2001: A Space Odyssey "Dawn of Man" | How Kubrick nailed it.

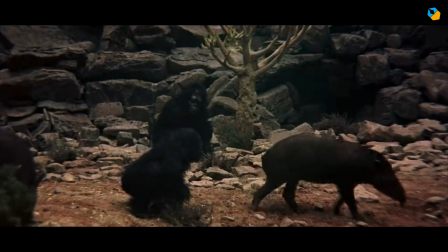(4:08)
Now all this must come to its logical conclusion. They go after the same shrub.
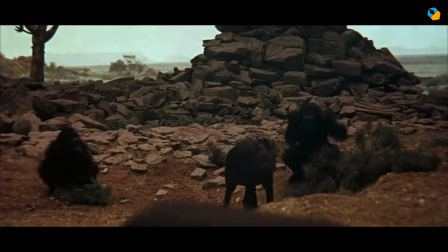(4:12)
Who wins? The ape. Then another angle to reinforce that it was not a fluke.
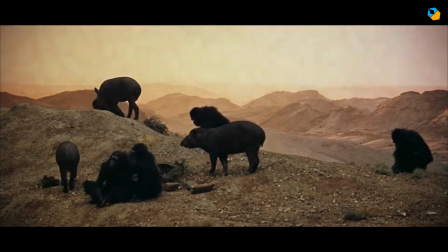(4:18)
In the next shot, they are peacefully coexisting again. Both species understand the natural order of things.
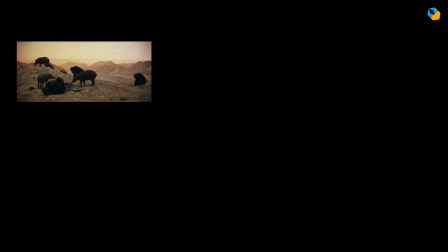(4:24)
So the new question is man on top of the food chain? This next shot answers the question.
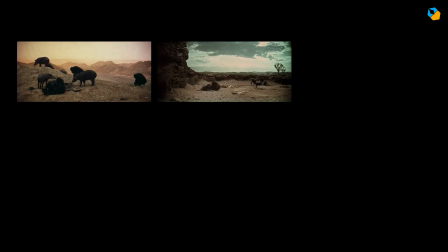(4:30)
It seems like a repeat, but then, suddenly, just as it would in real life, tragedy strikes.
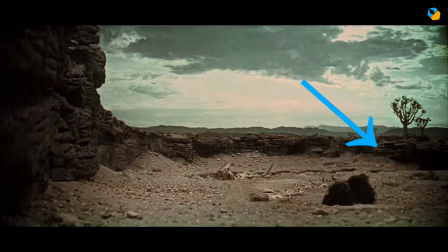(4:37)
Pay particular attention to the others. They don't interfere. What does it tell us about them? But this is a subconscious thing. As an audience watching for the first time, our primary attention is on the leopard.
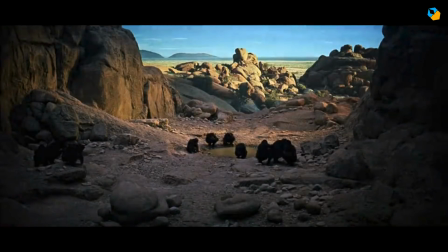(4:47)
Then we fade out as if to say, okay, that's one thing. Then comes water.
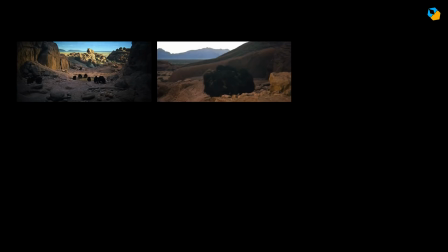(4:53)
Apes around a pond. We cut to a mid-shot and close-ups of the individual apes.
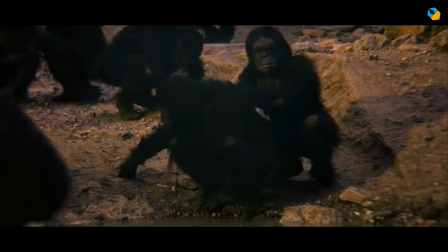(4:58)
These apes are hero apes. and they have a role to play soon, which is why Kubrick gives them importance.
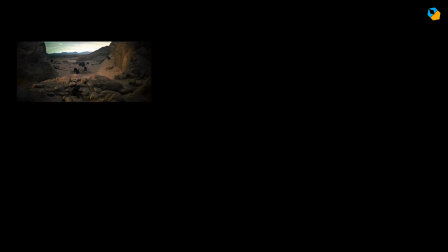(5:04)
In the next cut, another group ambushes this group. No words have to be spoken. We can follow along. The first group is alerted and they shout in anger.
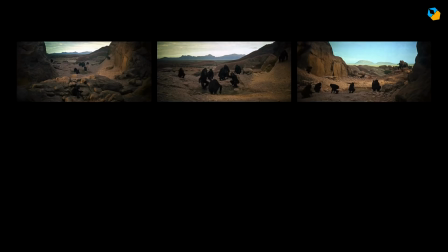(5:13)
We cut to an over-the-shoulder type of long shot, where the group takes on a confrontational formation.
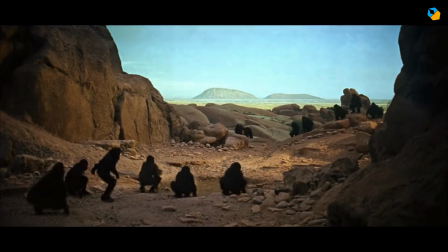(5:19)
But then the second group shows their numbers. We cut to the leader of the second group, who is the villain of this piece.
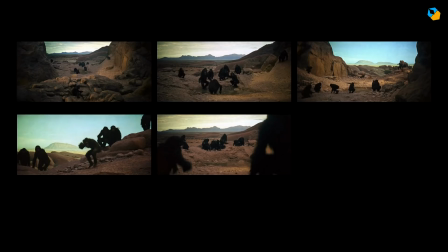(5:26)
The third shot shows them shouting at each other and posturing. The fourth and fifth shots are of the main characters.
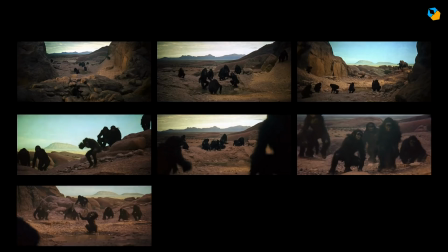(5:34)
They've inched closer to the water. Kubrick maintains the 180-degree rule here, so we're not confused which group is which.
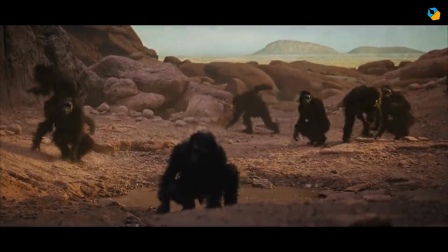(5:41)
Finally, the villain ape stomps over the pond. The villain group wins. We cut to a reverse of the hero ape.
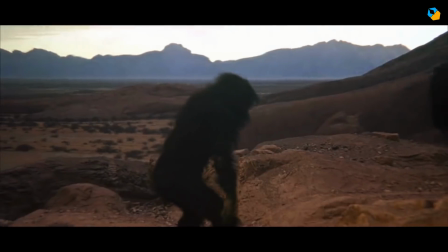(5:48)
This is bullshit, he says, but backs out. We cut to a new group around the pond.
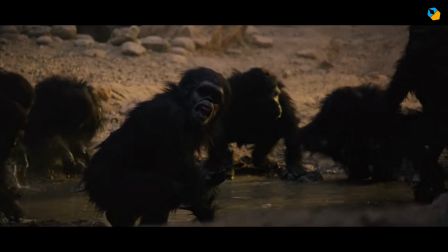(5:53)
Villain has a thing to say, and even without saying it, we have a pretty good idea what's been said.
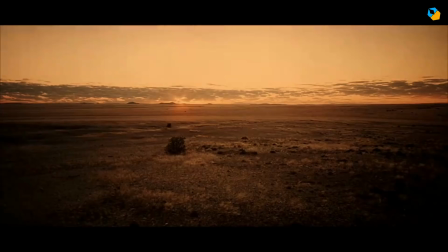(5:58)
Another dissolve. Now that's another thing. Then we start again with a wide shot.
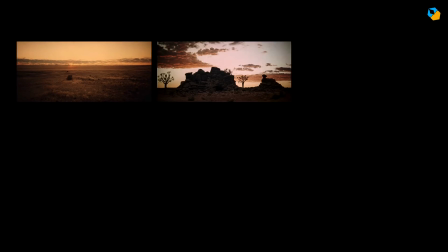(6:04)
We cut quickly to a close-up. Sound plays an important role here, and I'll address that later. But the crickets tell us it's evening. We cut to the leopard and its prey.
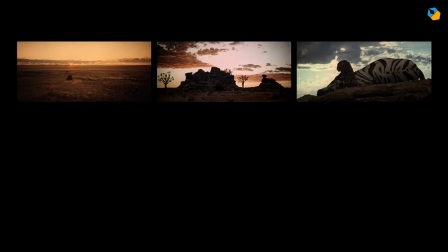(6:14)
The thing about cats is they hunt at night. The eyes sparkle. So maybe the hunt isn't over yet. Maybe man has to be concerned. We cut to the familiar landscape at night.
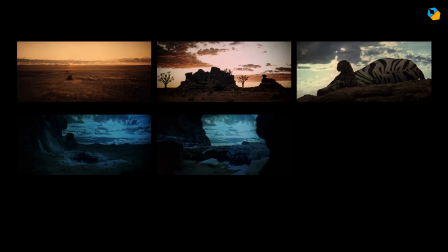(6:25)
Closer, we see the group of apes under the rock. Then we cut closer and they are awake. An ape is perched on top on watch duty. The others are waiting for his cue.
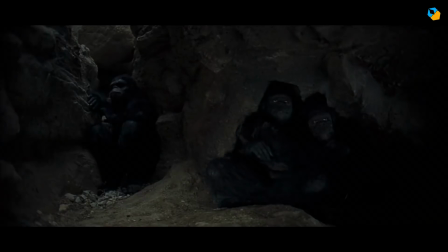(6:35)
They are irritated and tired, but not everyone shows it. A family waits patiently.
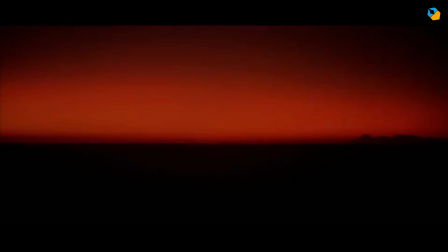(6:41)
Daddy ape is watchful. We fade out. This is their home.
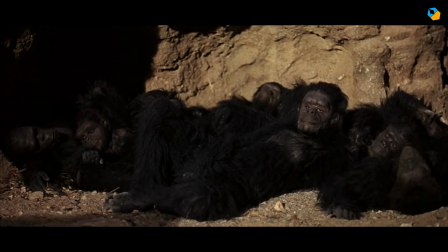(6:46)
This is their life. Now we fade in again and they are sleeping. So things went well last night.
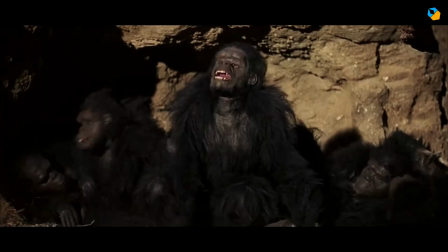(6:51)
The hero wakes up and sees something. It agitates him. It's a monolith.
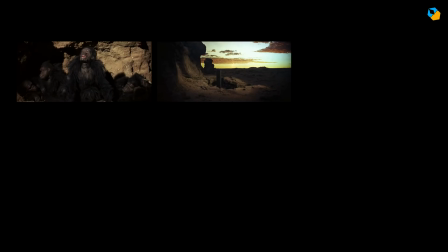(6:56)
It doesn't take much intelligence to figure out that thing isn't natural. And it's not man-made because man hasn't been made yet.
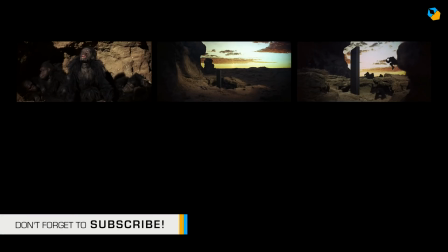(7:04)
We cut closer to the object as the apes show their agitation, and then slowly calm down.
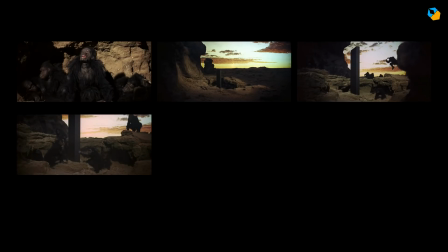(7:10)
A few of them venture close and dare to touch it. Soon everyone joins in.
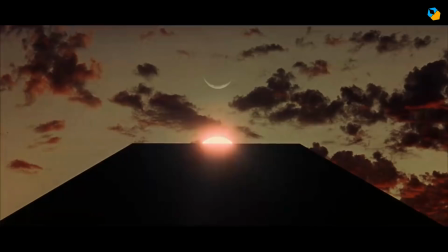(7:15)
What's going to happen? The clue is in the cut. The alignment of the monolith, sun, and moon.
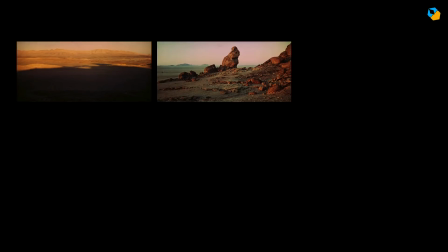(7:22)
Then there's a cut to another day. Notice no more fade out. There's urgency now.
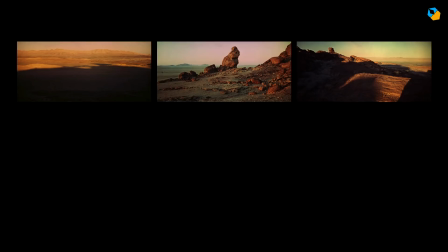(7:28)
We see landscape and cut to close-up. Then another long shot. We cut to the group near bones.
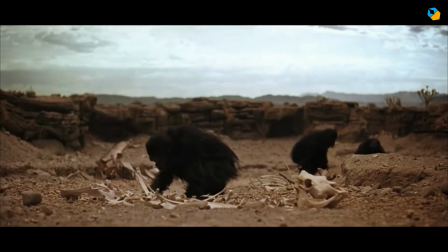(7:34)
It's a familiar location. We cut to the hero near a pile of bones. There's a flash cut to the alignment, and this signals the point of his evolution.
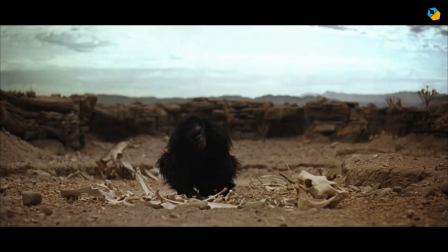(7:44)
He has an idea. The music plays a huge part in this bit.
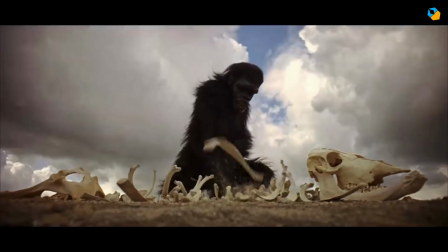(7:48)
We see a close-up of his hand, full of intent, then a wide shot of him bashing the bones, and it flies violently towards camera.
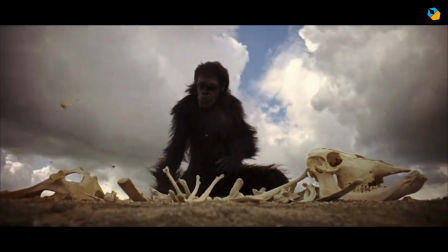(7:56)
It's a moment.
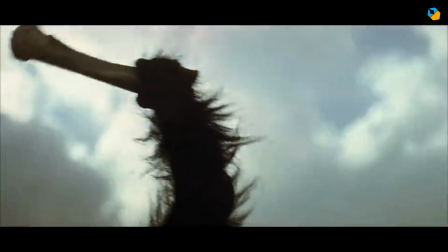(7:58)
We cut to a quick shot of the tapir falling, then the skull, and then many shots of skull breaking and one more of the tapir falling.
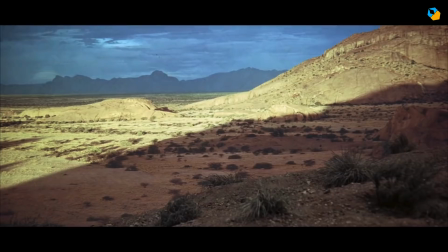(8:07)
Man has learned to kill. We cut to the landscape, but this time the ape enters left.
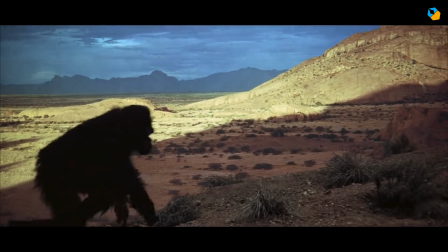(8:12)
He's eating meat. They are veggies till now.